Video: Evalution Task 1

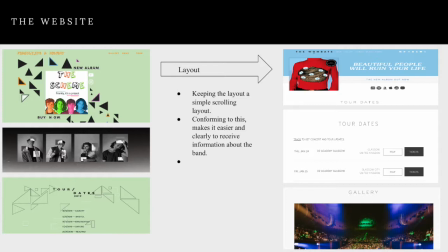Conforming to using a simple scrolling layout for the band makes it easier for fans to find all the information in one simple website without having to go much further, but just scrolling down.
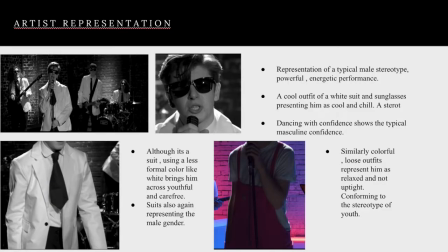When representing our lead artist, we use things such as outfit, the white suit, the tie, the sunglasses to bring him across as cool and relaxed and a stereotype of a young, youthful teenager,
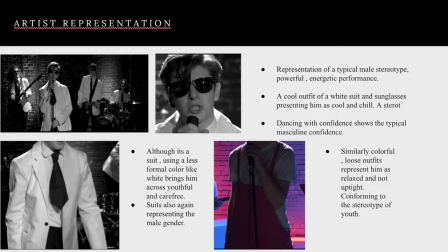showing himself as really the stereotypical male with his dancing and the confidence, and it's just being really masculine and young and free and youthfulness. The colorful overall outfit also shows this
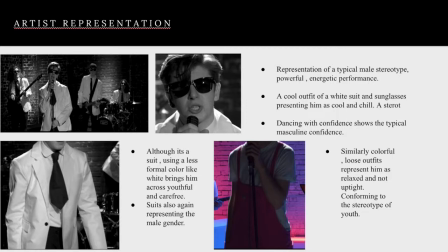whole ideology of the lead singer of being just himself and free and different to others, yet still portraying the stereotypical young, youthful male stereotype.
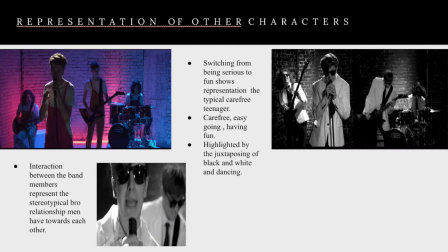We did something similar when representing the other characters and the whole band. The whole switching from the colorful to the black and white is a representation of them being carefree and easy and having fun no matter what.
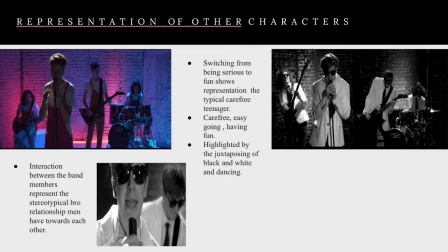Highlighting this by the juxtaposing of the black and white and the dancing, whereas in the colorful they're serious